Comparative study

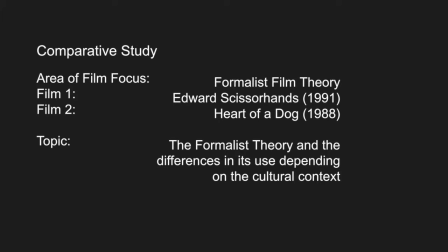For this comparative study, the focus shall be on the formalist film theory, comparing two films coming from two opposite cultural backgrounds in the time period of late 80s and early 90s.
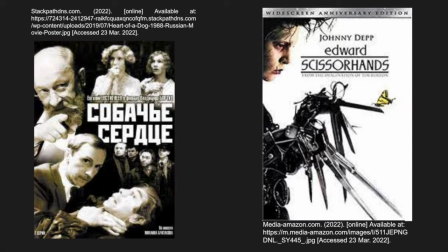The first film of my choice is USSR film Heart of a Dog, directed by Vladimir Bortka in 1988. The second film is Edward Scissorhands, directed by Tim Burton in 1991 in United States.
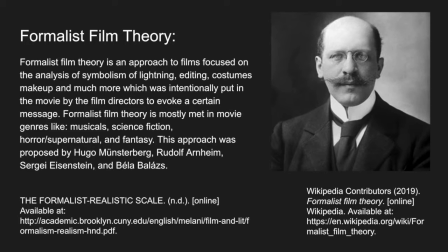So what exactly is formalist film theory? The formalist film theory has originated in 1920s as a way to prove to the public that film is also a form of art.
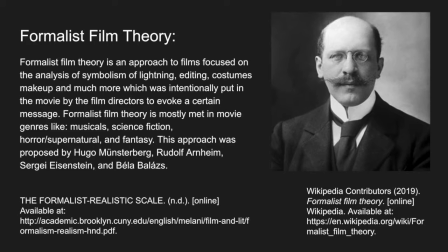This theory is based on symbolism in lighting, costumes, editing, and overall the whole production of the movies, which are meant to bring a certain message to the audience and evoke emotions by creation of certain metaphors and atmosphere.
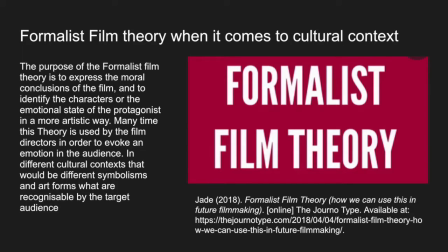Formalist film theory, when applied to movies in different cultural contexts, might differentiate the metaphors and symbolism used to reach the movie's target audience, as the social background and the viewpoint on different things vary in different cultures. That brings us to the justification of formalist film theory, as this film theory is crucial to understand the message brought by the movies, helping us understand the discussion that the film directors are starting and the outcome that we are meant to understand.
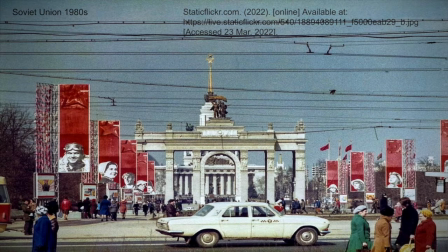Starting from our first movie, Heart of a Dog, we firstly need to take a closer look in the geographical context at the time.
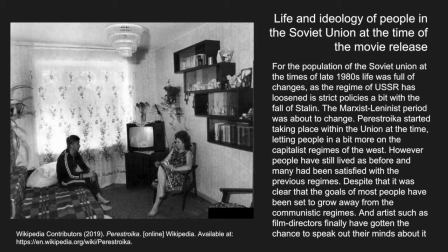For the population of the Soviet Union at the times of late 80s, life was full of changes, as the regime of USSR has loosened its strict policies a bit with the fall of Stalin. The Marxist-Leninist period was about to change.
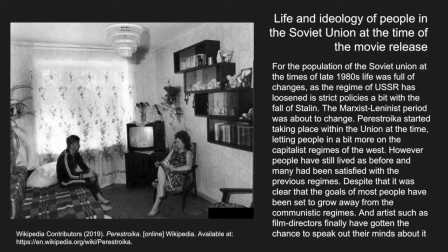Perestroika started taking place within the Union at the time, letting people in a bit more on the capitalist regimes of the West. However, people have still lived as before, and many had been satisfied with the previous regimes. Despite that, it was clear that the goals of most people have been set to grow away from the communist regimes.
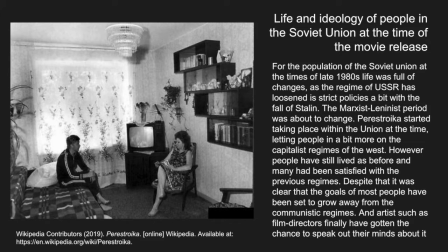And artists such as film directors finally have gotten the chance to speak out their minds about it. This is when the movie Heart of a Dog was created, and the characters like Dr. Preobrazhensky and Sharikov had firstly appeared on the screens of USSR.
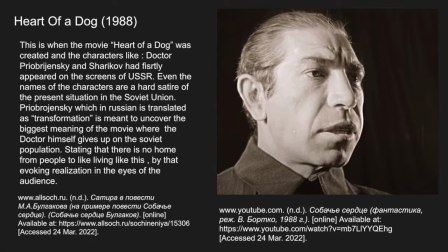Even the names of the characters are hard satire of the present situation in the Soviet Union. Preobrazhensky, which in Russian is translated as transformation, is meant to uncover the biggest meaning of the movie,
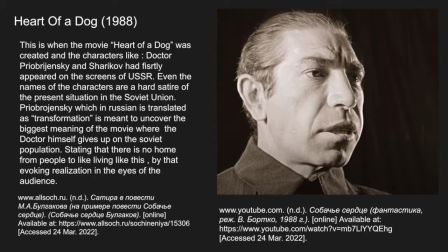where the doctor himself gives up on the Soviet population, stating that there is no hope for people who like living like that, by that evoking realization in the eyes of the audience.
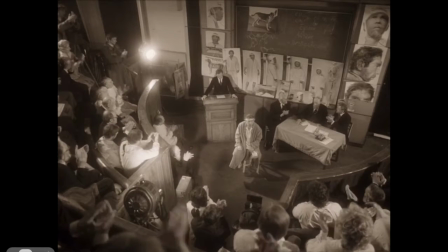We can also see the harsh reality that the director is trying to signify through a satirical use of camera movements, colors,
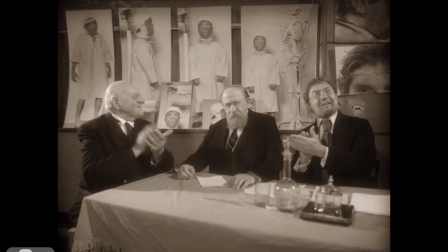cinematic shots, angles, and character settings, for instance by the use of a medium shot in this scene,
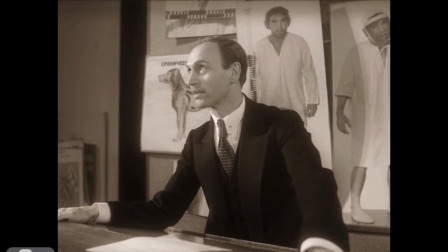as it helps portraying the division of high society, shown to be a big group of people at the time in the conference,
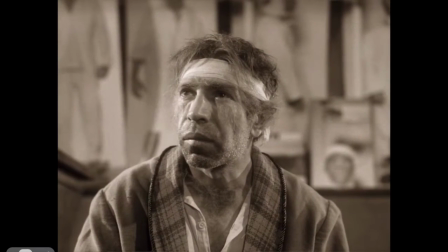from the middle-class worker being Sharikov in his solo shots made through the interaction.
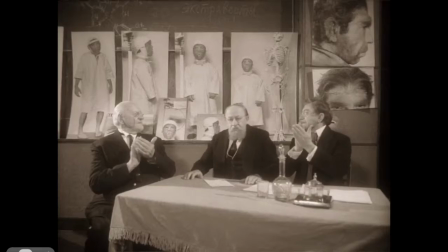The simplicity of Sharikov is also shown through his balalaika, which he holds in this scene,
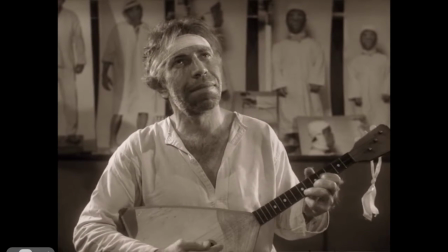which shows the lack of ambition and laziness, as it is stereotypical satire created in Slavic culture.
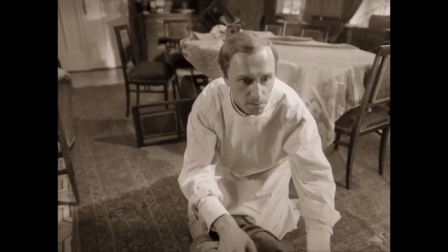The colors used throughout the movie as well show the lack of progress in technology development,
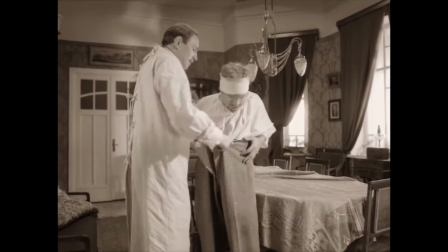creating a certain dull atmosphere by the use of mostly yellow colors in the world the characters live in,
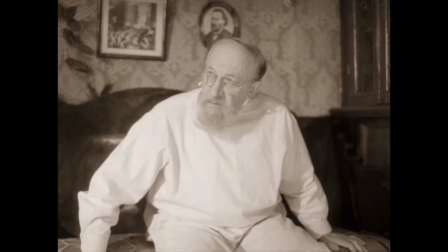to be mostly dystopic, outdated, and rusty, as well as giving less room for individuality of each character,
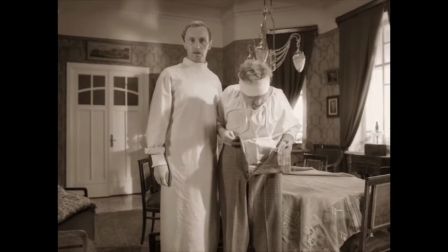which identifies the strict socialist society standards at the time.
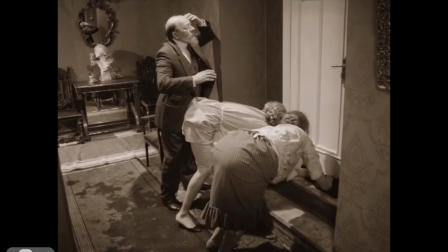On the other hand, as we can see, the video clip is made almost black and white with yellow undertones.
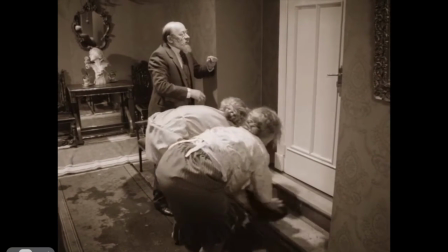It links the movie back to comedic classics like Charlie Chaplin,
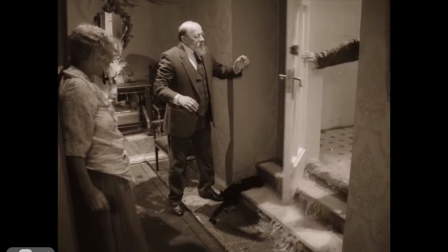which helps broaden the atmosphere, matching the genre of the movie, making it more light for entertainment purposes.
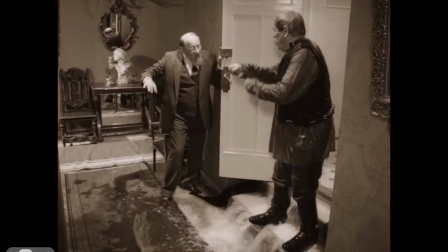Other than that, we can sometimes see the very shaky camera movements putting us in the shoes of the characters,
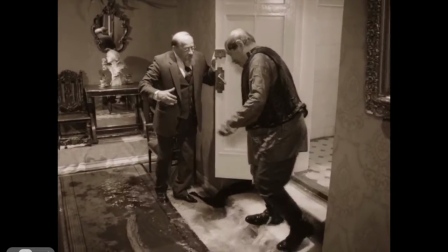which makes it even more realistic to the audience by creating a point of view shot,
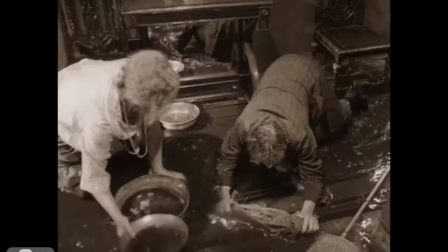as it almost gives an impression of our presence within the room that the characters are positioned to be in.
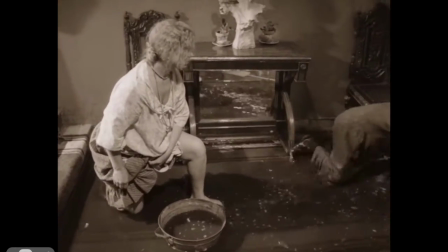That helps significantly with the comedy part of the movie, as we get to feel more connected with the characters' humorous life problems.
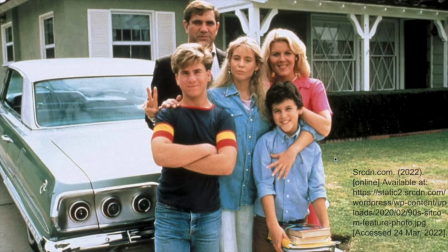Coming to our next movie, Edward Scissorhands, made in USA, where geographical context at the time was as well very overwhelming for the citizens.
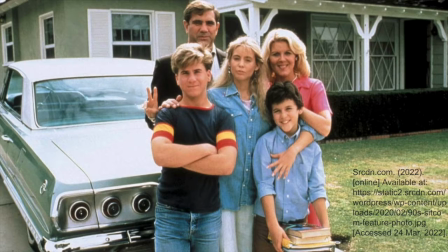The 90s was the time of transition from the early 80s recession. Although the economy started to significantly improve, many of the people were still walking on eggshells.
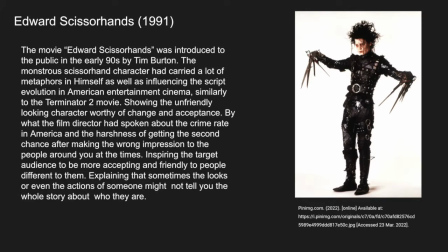The movie Edward Scissorhands was introduced to the public in the early 90s by Tim Burton. The monstrous Scissorhand character had carried a lot of metaphors in himself, as well as influencing the script evolution in American entertainment cinema,
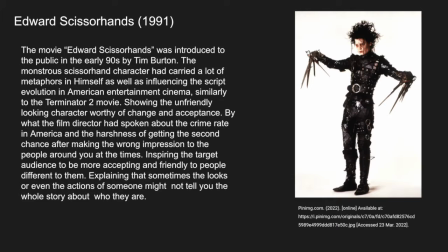similarly to Terminator 2 movie, showing the unfriendly-looking character worthy of change and acceptance by what the film director had spoken about the crime rate in America and the harshness of getting the second chance after making the wrong impression to the people around you at the times.
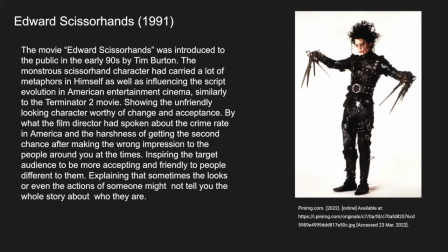Inspiring the target audience to be more accepting and friendly to the people different to them, explaining that sometimes the looks or even the actions of someone might not tell you the whole story about who they are.
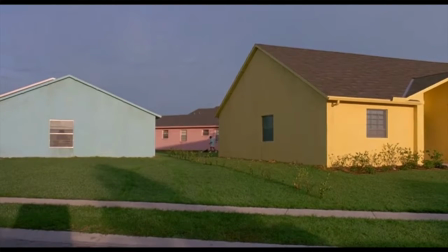The movie's setting are located in suburbia in USA, which was quite a popular location of the people to live at the times.
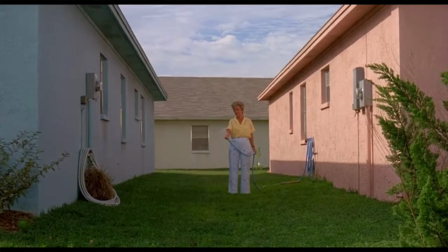The pastel colors present the setting and the neighborhood to be quite vanilla,
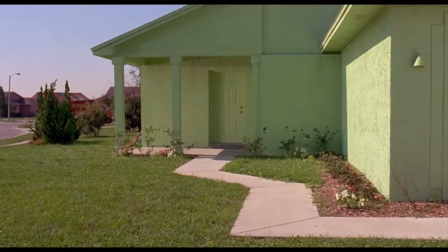representing a specific group of Americans through a satirical metaphor easily recognized by the audience.
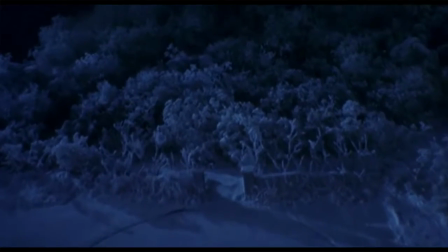Unlike the whole neighborhood, Edward's house is made to look old and dark,
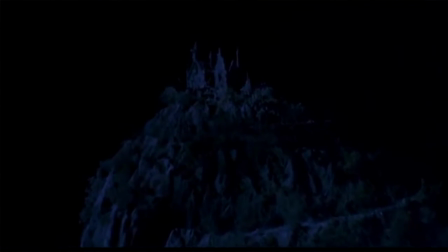possibly trying to symbolize the conditions of life before the improvement in the economy of the country to the people and their experience in 80s, explaining why people in the neighborhood don't want to interact with the house of Edward and himself.
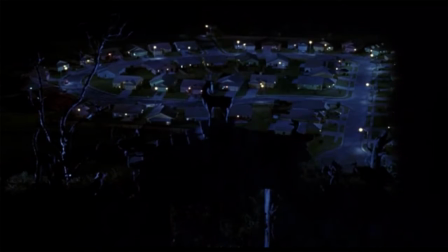Without the chance to change anything about his house, Edward's sculptures show the innocence and vulnerability of the character,
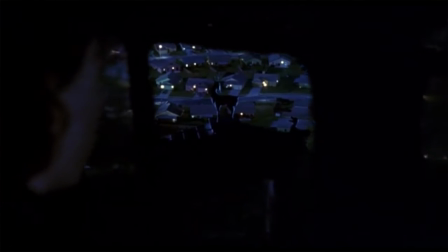as well as the hole in his house, telling out that he has nothing to hide or to keep to himself anymore.
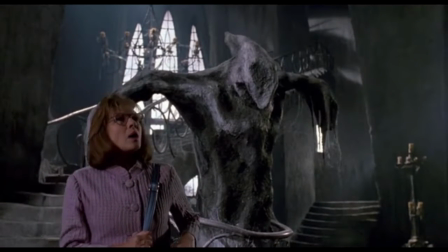Long shot of Edward's empty room signifying loneliness, paired up together with a close-up of his tiny bed,
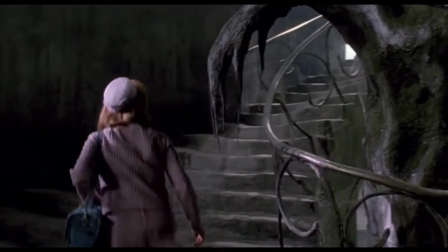show us the monstrous creation from another perspective, as a young teenager wishing about nothing more than some privacy and comfort.
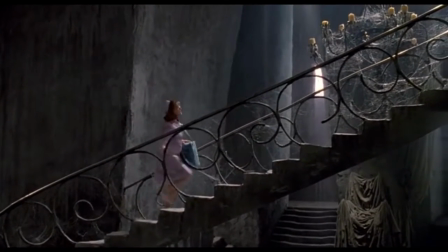The posters shown to be hung up next to Edward's bed tell us about his dreams to be normal, seeking for acceptance.
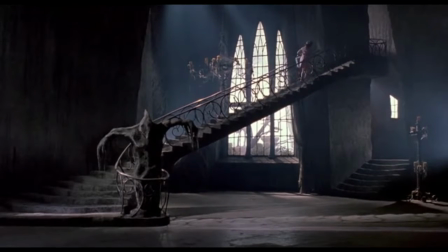For example, cut out of the newspaper, "The boy was born without eyes, reads with his hands."
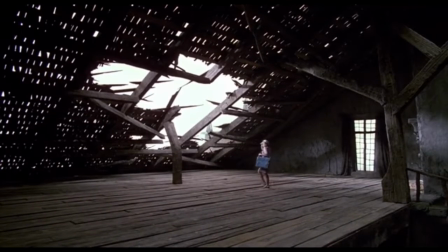It is a hyperbolical example of how a teenager such as Edward is trying to relate to the people outside,
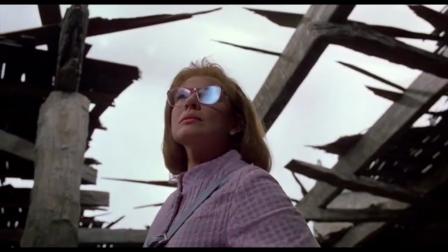which as he feels he can only do by having hands.